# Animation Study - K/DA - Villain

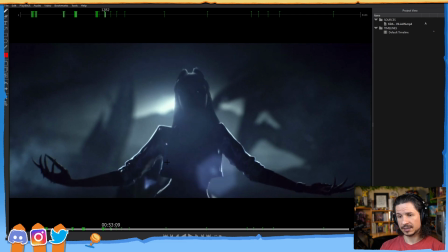61:51 At that point, the elbow is kind of locked and is actually overshooting. It's coming back just a little bit. As that's happening, the lower arm is coming up,
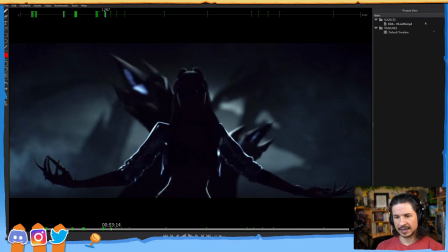62:03 and then we get that nice little overlap here as everything comes down and the hand comes up. So here, everything is coming down.
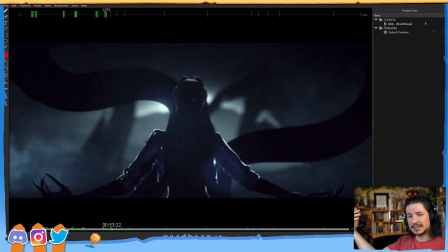62:12 So it's just a little thing, but you get that nice extra life in that motion. It's not just arm raised up, locks in place.
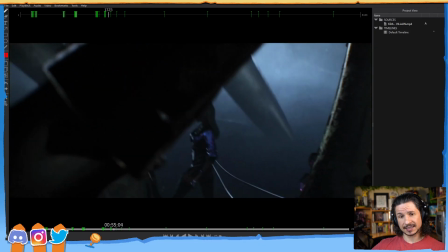62:28 And we can still feel those contacts in those hips, nice and strong.
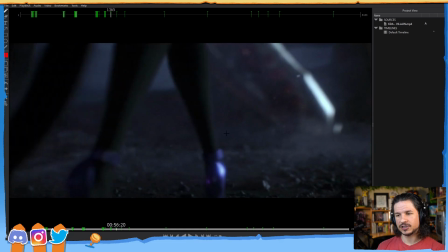62:33 Now here, this is something that I would probably assume if they're using mocap, they got from their mocap.
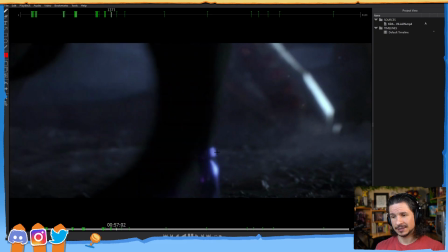62:40 Watch the ankles. They're not perfect.
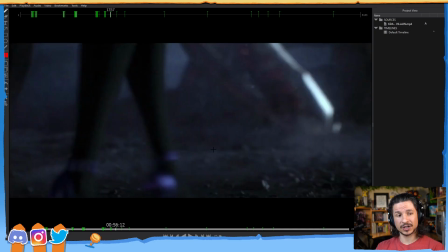62:45 This is a detail I always love to try and put in my own shots, especially if a character is walking with like high heels and things like that.
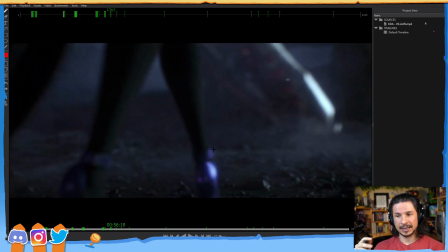62:55 It's the imperfections of life. She's walking on rocky terrain. She's in high heels. High heels are not soft-soled shoes. So with soft-soled shoes like
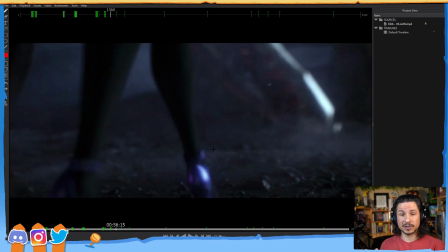63:15 sneakers, things like that with a rubber sole, as we step, the rubber sole takes a lot of the impact and lets us kind of squish into the ground. Even our feet are technically soft-soled shoes. They are nice and squishy. These are
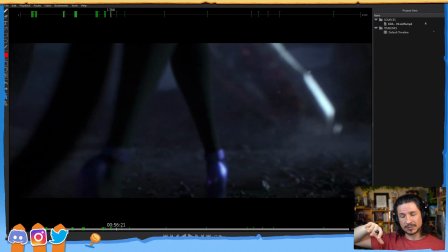63:34 solid-soled shoes, which means that as the character steps onto the ground, there's going to be these harsher motions in the ankle.
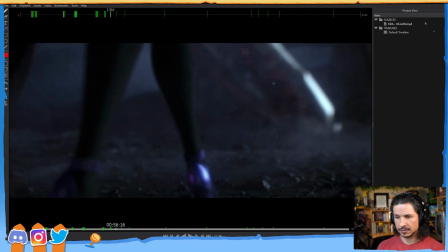63:41 So we get here, right there, this is our contact frame right here,
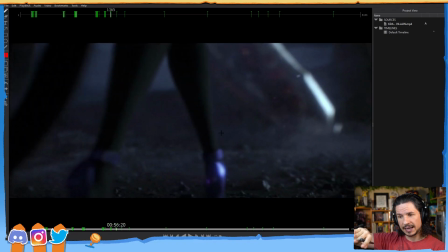63:46 where the foot hits the ground, and then you feel that twist in the ankle right here, that motion, as the foot has to change angle for the shoe to flatten down on the ground.
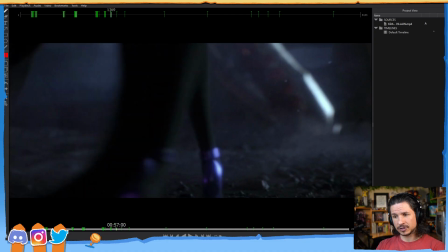64:00 So we get that nice solid motion there. And then it overshoots. It goes too far and has to come back. And we get that shake in the ankle.
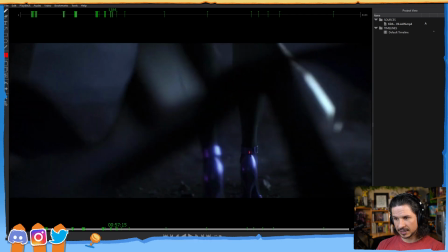64:11 Same thing here. You can feel it right in there. If you watch this point right there, it shakes as it steps.
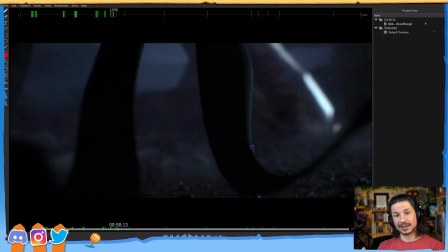64:20 It's not a big detail, but it makes it feel like the character is actually walking in high heels on rocky terrain
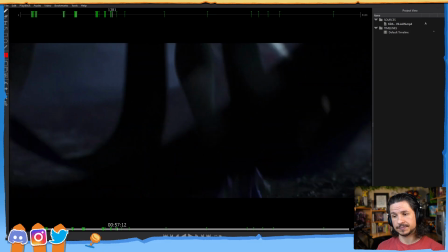64:28 versus just taking a step and then being locked on the ground. That is a great little touch.
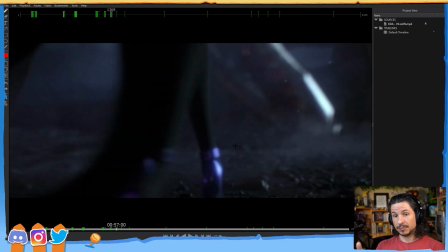64:36 And this is either, again, from mocap, or I would say probably more likely just looking at reference of people walking in high heels and really paying attention to it.
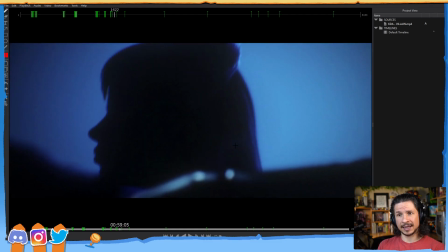64:51 Those little details really help sell an animation and make it feel real.
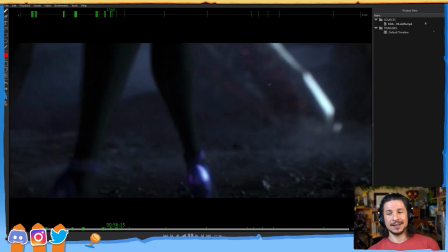64:56 Now, another thing I love about this, and this is more kind of just the layout of the scene, is a shot like this could be very tricky to
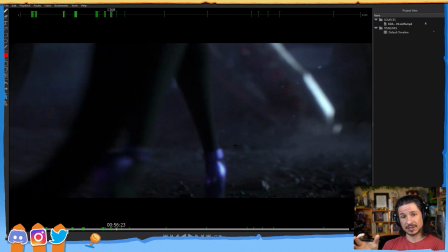65:09 deal with in terms of foot contacts, because you've got a rocky ground, you've got these high heels that have to contact and really get like into the ground, you've got dirt that would have to be compressed, all of this stuff.
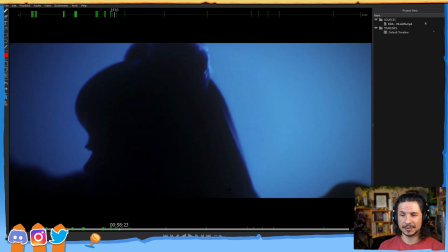65:24 But if you actually watch the way they composite the image, or compose the image I should say, you never actually see the contacts.
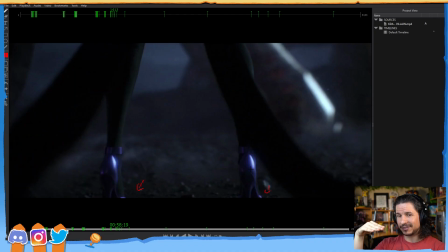65:31 It's cut right just a little bit above that, which basically means that as an animator, we don't have to worry about getting the perfect rotation and the perfect pivot point. It's just what looks good. As the FX department, you don't have to worry about making dust and imprints on the ground, all of that.
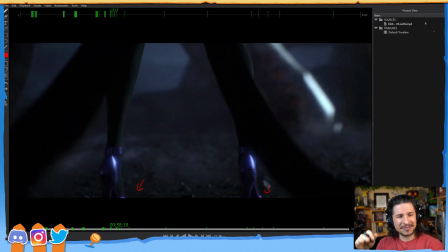65:50 It's, yeah, exactly. It's, yeah, just move that up and no budget. It's like, it's easy. Does it take away from the shot? Not at all.